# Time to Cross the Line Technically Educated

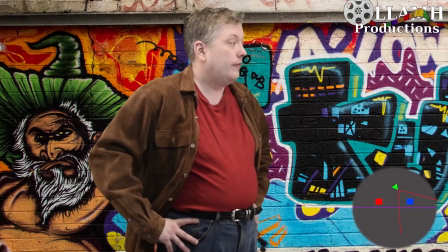[4:03]
We have our first shot, same as before, but in our reverse shot, the camera crosses the line.
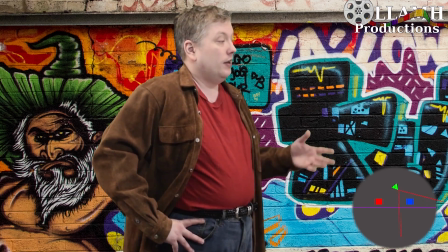[4:10]
Actor B now appears to be facing the same direction as actor A, and the background has changed.
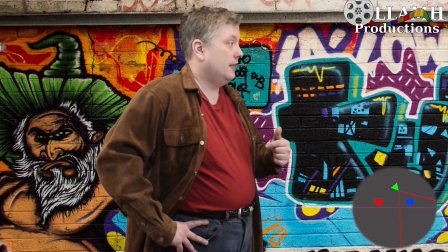[4:17]
Your audience should be focused on the dialogue being read by actor B,
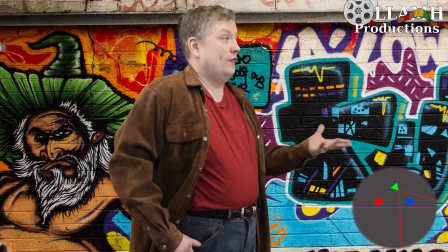[4:23]
but part of their attention is going to be pulled away from that to question who is actor B looking and speaking towards.
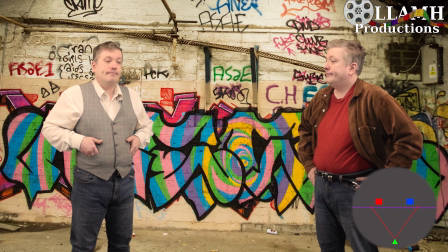[4:31]
Another example, and one that points out how versatile camera movement can be without crossing the line, is the over-the-shoulder shot.
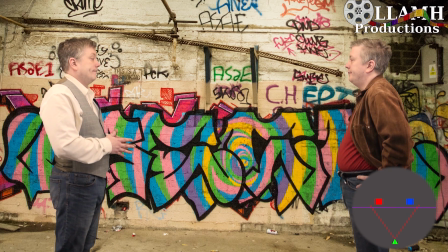[4:40]
Again, we start with an establishing shot, so that the audience knows position and location.
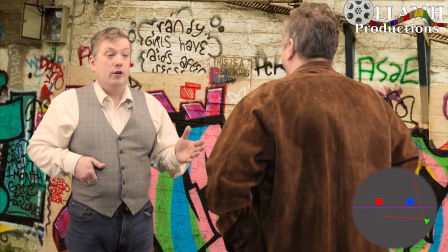[4:47]
But when actor A starts to deliver his dialogue, we can see actor B still in the frame.
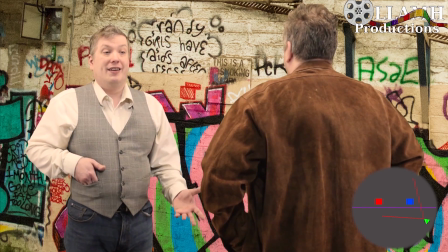[4:53]
An important note If you are playing both roles, each actor should be on the same side of the frame and facing the same way.
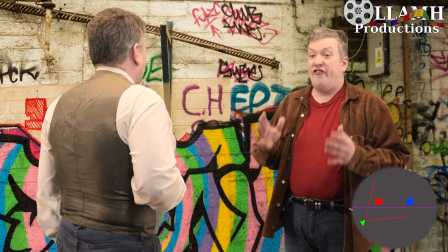[5:03]
When it's time for actor B to speak, we reverse the shot and film over actor A's shoulder.
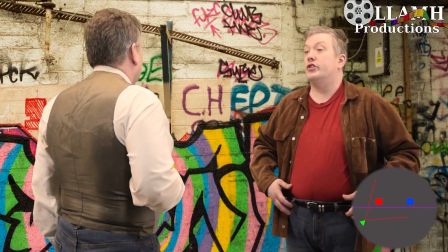[5:09]
As you can see in the depiction, the camera is moving around almost 180 degrees,
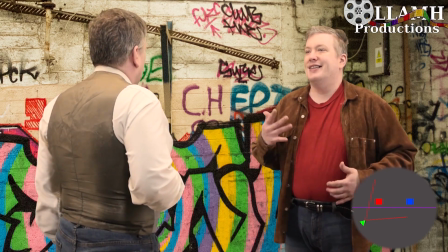[5:15]
but staying on the same side of the line.
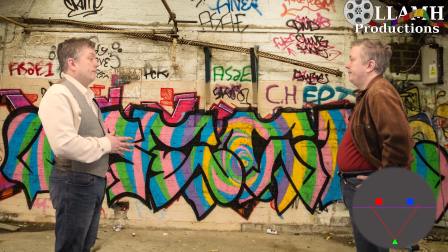[5:18]
Now, to show crossing the line for this technique, again, establishing shot,
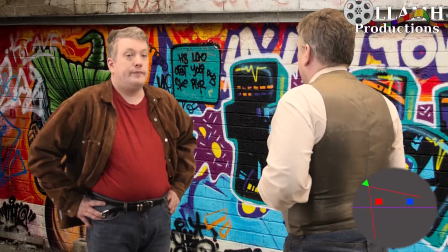[5:24]
now over actor B's shoulder, and cross the line to shoot over actor A's shoulder.
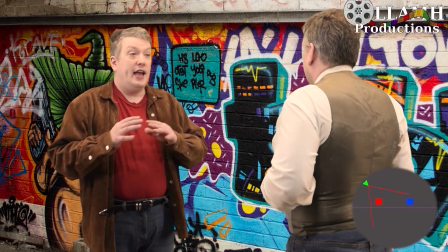[5:31]
There's no explanation as to why the audience has moved position, which again can pull attention away from what is happening.
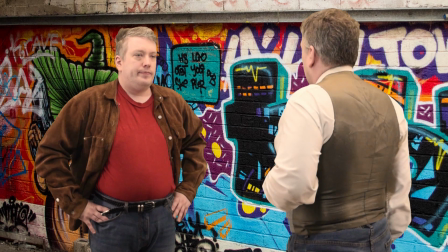[5:39]
Did something happen to cause the actors to move? Is something coming from the new section of background being shown? No, it's simply a goof in camera positioning. Now, we do have some other stuff to talk about, but let's go ahead and let our actors go. So, actor B, thank you. Actor A, thank you. Now, there are points where crossing the line can happen, but it really requires a reason. As mentioned in the example, if someone were to come in a door and enter the scene, that would be a good reason to cross the line, though it might be better to start with the camera on the other side of the actors. Also, the line can move itself if one of the actors moves. If actor A walks and his position moves 90 degrees in reference to actor B, the line has moved across the camera. That is fine, but the movement needs to be shown or it will be confusing to the audience. Another possible reason for crossing the line is to add confusion. If you were shooting footage for a horror project and wanted to put the audience on edge, crossing the line would be a great way to add a little bit of, wait, what just happened sauce into the mix. But for most projects, crossing the line is going to detract from what you are trying to convey to your audience. Crossing the line can even help the audience feel the confusion of the characters in a heavy melee battle where nobody's really sure where everybody else is or what is even happening. As with everything in producing videos, the choice is up to you, but I would recommend keeping in mind what you are trying to do. If you're trying to tell a coherent story, you want your audience to know where everyone and everything is located with as little confusion as possible. If you want to add confusion, or to have your audience experience the confusion of a character, bend, or even break the rules, it's up to you to decide what is best for the story you are trying to tell. I just want as many people as possible to know important ideas to help them make that storytelling even better.